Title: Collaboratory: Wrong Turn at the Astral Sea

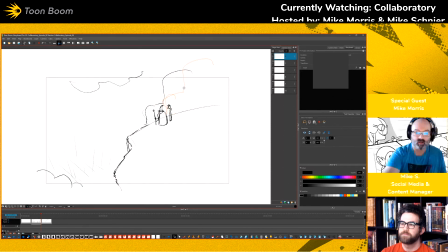[12:31]
So I'm just going to move the cloud a little bit, both metaphorically and physically, because, I think that this guy here, the apprentice, is metaphorically still in the clouds, whereas his master is not.
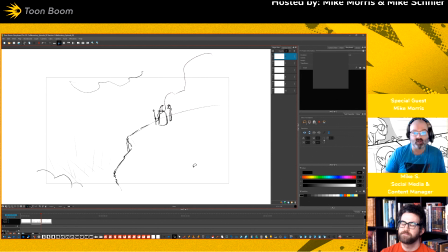[12:49]
So it's just a little bit of a compositional element that you could throw in there to give it a little bit of a psychological coolness.
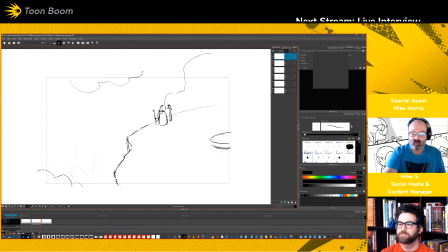[12:57]
And of course, we need to make it very apparent that this place is super cool. So, you need to put in some accoutrements of coolness. There's a fountain or some sort of like fanciness that you wouldn't have anywhere else,
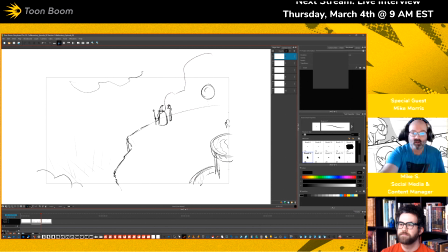[13:17]
or some sort of a floating orb of magic that keeps this thing afloat. Gyroscopy is often a good, cool thing. In D&D, this would be called something like a mythal.
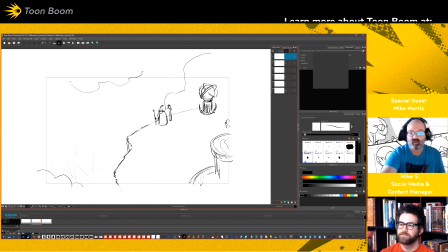[13:35]
Put it on a Roman pillar and have some sort of like coolness going on here, and even like a path of some kind that winds through. I don't know. That looks like a weird sidewalk.
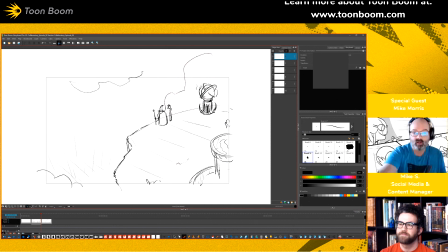[13:55]
Plants, other sorts of things, and of course we need a ground plane. So this is going to hum and be alive with Kirby dot magic.
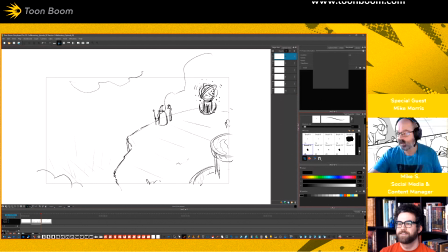[14:10]
Of course, Kirby dots are crackles. Yeah, the Kirby crackles. Switch up brushes for that. It's going to make it easier. I came up with a scatter brush the other day that kind of fun.
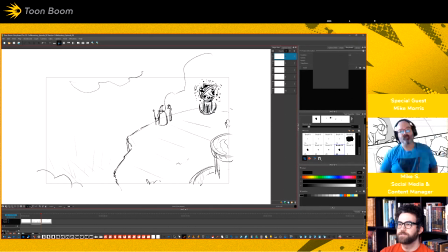[14:27]
So one question I have for the audience is, what is the conflict here? Is it, hey, wait a minute, this isn't Faerun, or something else going on? So we took the wrong turn at the astral plane. I think that's what now we're in New York City.
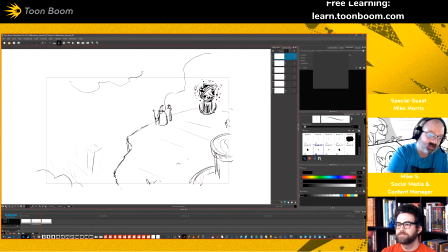[14:47]
A place where they dump the trash into the ocean. At least they did. I don't know if they still do that. I think it goes to New Jersey now.
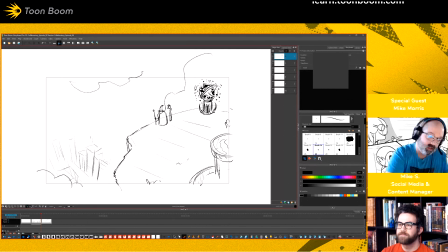[15:03]
So they dump on it both physically and metaphorically now. I found some of the more rural areas of Jersey quite charming.
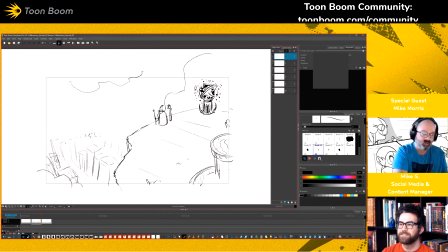[15:21]
But of course, that's me being a California outsider, so I don't live there, and thus I really don't know and couldn't have a true opinion on the matter. It is fun to visit a different coast. That was the weirdest thing for me being out there, was that the ocean was to the east.
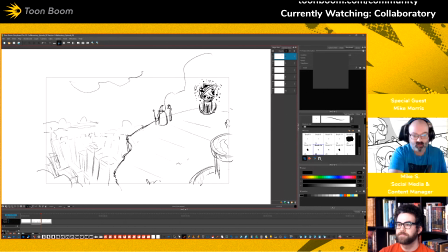[15:41]
When, like, for me, it's always you go west to go to the ocean, because I live in California, where that's where the ocean is. All right, so now we have this happening, and if we were really going to, get super cool about this,
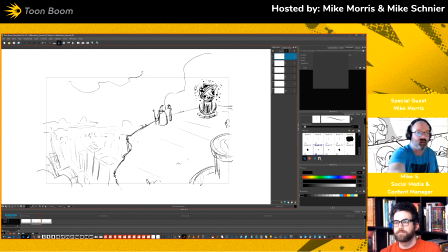[16:00]
we would have some slight drifting going on in the motion layers, so we can see Movement. some sort of movement without it being overbearing or
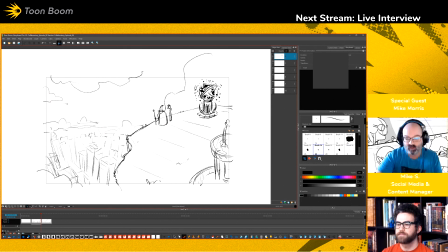[16:16]
distracting, but still giving it that little element of like being alive, sort of. Okay, but we still don't have a conflict. What are we going to do with these guys? Why are they here? Yeah, well, we're still waiting for some suggestions to come in.